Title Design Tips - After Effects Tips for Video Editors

Hey everyone, Kyle here for School of Motion. We're back for the third and final part of this title sequence upgrade. Make sure to check out the first two segments if you haven't already. Today we'll be talking about some useful design tips, applying those concepts to rework our titles in a more thoughtful way,
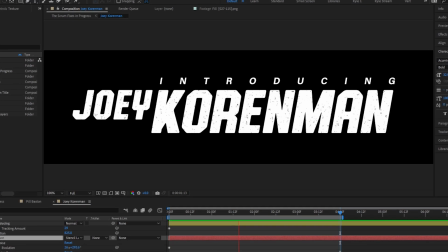and bringing those titles into After Effects to add some more refined and meaningful animation. Let's finish this thing up.
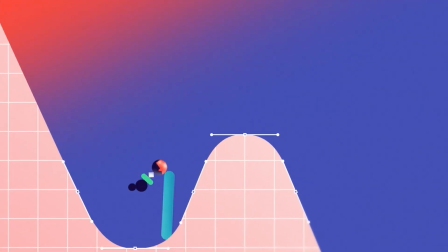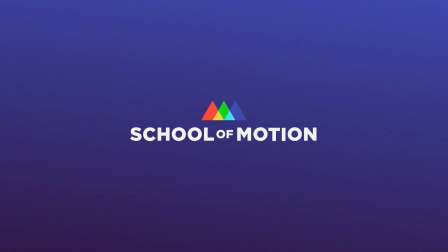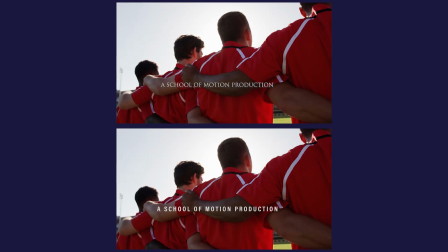We've been working on upgrading this title sequence from the not-so-great original up top.
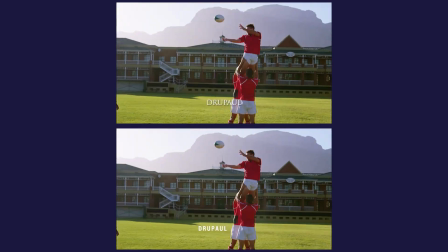With the assessments and simple title tweaks we made in the first lesson, plus our footage fixes and compositing work from the second lesson,
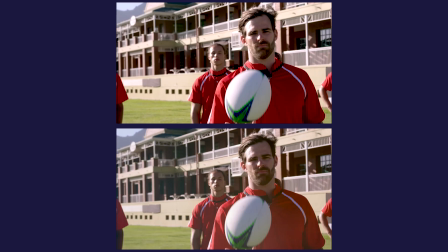we've ended up with something that's definitely an improvement, but I think we can go even further and make these titles feel like they really make sense for the concept of our show. So raise your hand if you started out as an editor with no real design training, always kind of wondered why your lower thirds and titles looked mediocre, but never really knew what to do about it. Yeah, that's okay. I got by without design training for a long time myself before I really realized how much I was missing out on. Obviously, we can't cover everything in a couple minutes, but I'm going to try to quickly run through some tips I wish I'd known a long time ago that should make an immediate difference in your title designs.
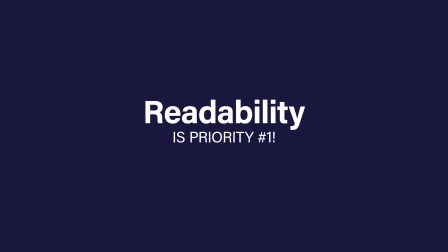Readability should be priority number one. If you're putting text on a screen, people are going to try to read it, and they'll be frustrated if they can't.
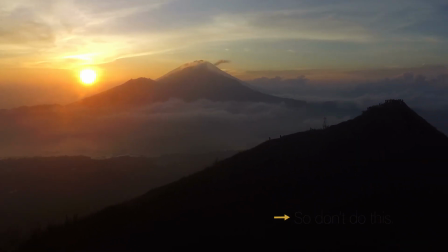If you're putting that text over moving footage, especially if it's only up for a short time, you need to make it as easy to read as possible.
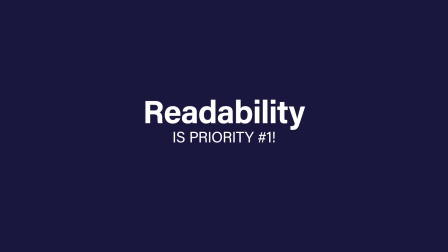This provides the why for most of the following tips.
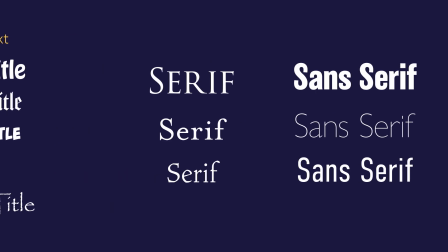We already talked a little about choosing typefaces and how a sans-serif typeface is usually going to be a safe choice for video. They're easier to read, and while they can definitely have different styles, they're usually cleaner and more neutral.
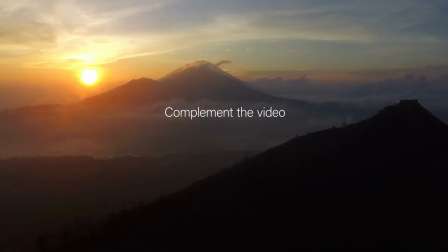We generally want to complement the video content, not overpower it, right?
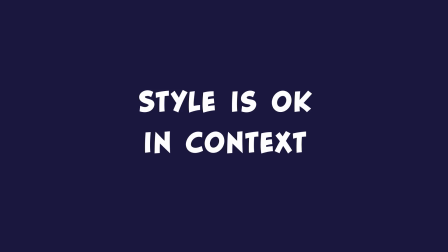Now, there certainly are reasons to use something more stylized, like if you're branding a new show, for example.
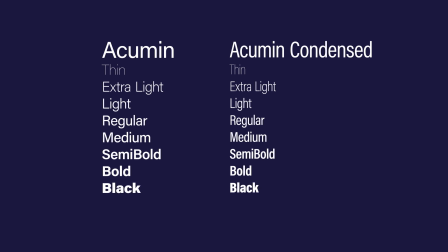Generally speaking, though, if you can find a good, solid, sans-serif choice that has multiple weights and styles available,
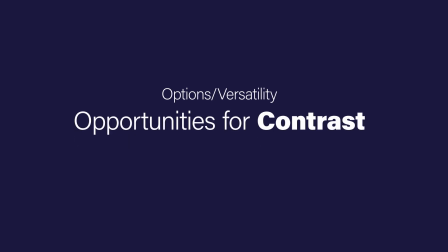it's going to give you a lot of options and opportunities to create some contrast while keeping a consistent feel.
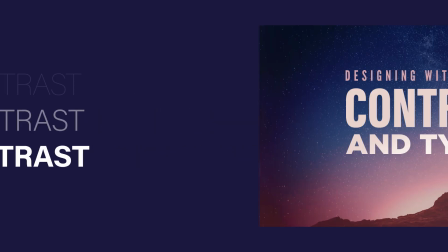Now, contrast can mean many things. I would highly recommend checking out this other tutorial by Mike Frederick that goes far more in-depth with these ideas,
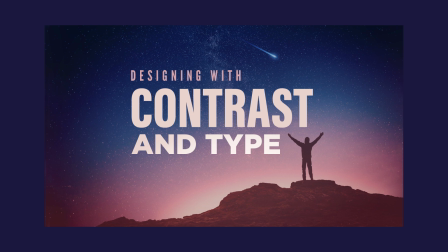and how you can use them to create interesting and effective title designs, but here's the quick version. The most obvious kind of contrast for us is probably contrast in value, or light versus dark.
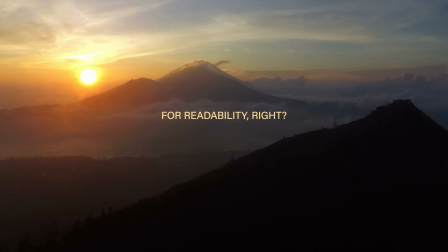You need to color your text properly and find an area of the frame where it can hold its own against the footage.
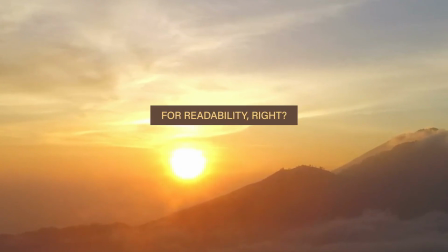If you don't have an appropriate area with enough open space, that's when you start thinking about boxes or those good old drop shadows.
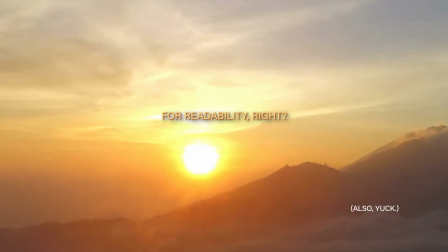These additions can call attention to themselves, though, so you want to use them thoughtfully. Other kinds of contrast can be a great way to communicate things quickly. Remember when we rearranged Joey's title in the first video? Here we're using contrast in size to help communicate which line of text is more important. We could take that further if we wanted to, and use different font weights to contrast these two lines even more. This helps establish what's called hierarchy. The layout and sizing of this type tells our brain what to pay more attention to.
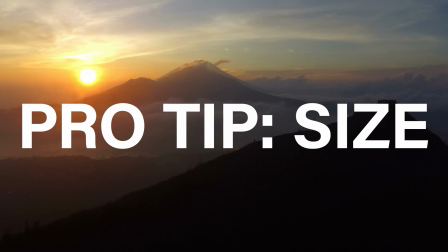Speaking of size, one of the easiest ways a novice designer can make their stuff look better is often just by making it smaller.
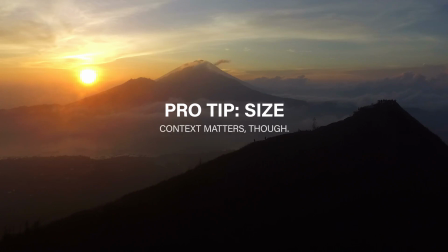Doesn't that already look more professional? Of course, you do need to keep your viewers' context in mind.
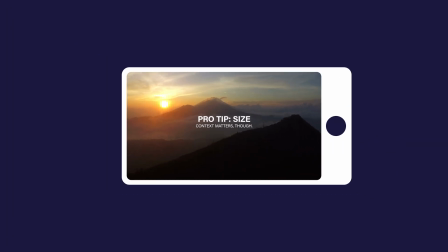Are they probably going to be watching this on a phone? If so, then bigger type is probably okay.
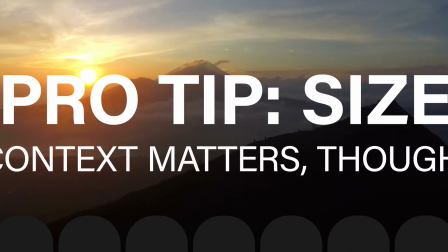Are they going to be watching this on a movie screen? Okay, well, that same type might be 10 feet tall and super overwhelming.
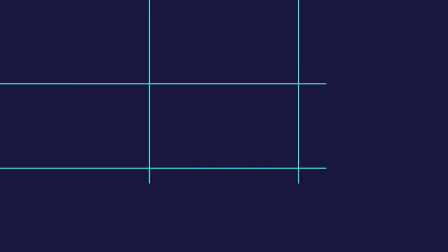Remember that rule of thirds I mentioned in the first video?
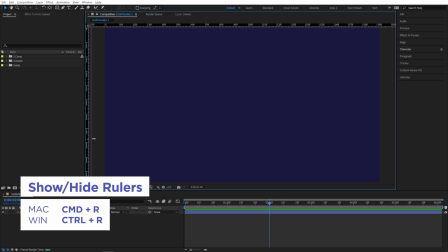You can call up rulers in any of Adobe's design apps by pressing Ctrl or Command R, and create guides for yourself by dragging them from the ruler bar.
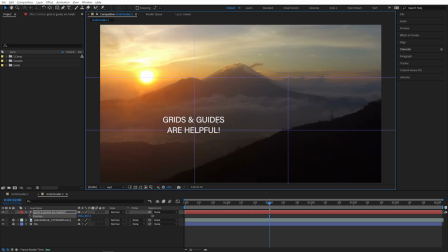Grids and guides like this are very helpful for placement and overall composition, but can also help you keep tabs on how big your titles are getting.
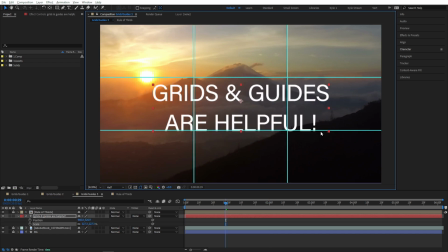If you find yourself going too far beyond the size of one of these sections, maybe stop for a second and ask yourself if there's a reason for it to be so big. Bonus type design tip, in case you've never noticed it before: kerning. This is the spacing between individual letter pairs.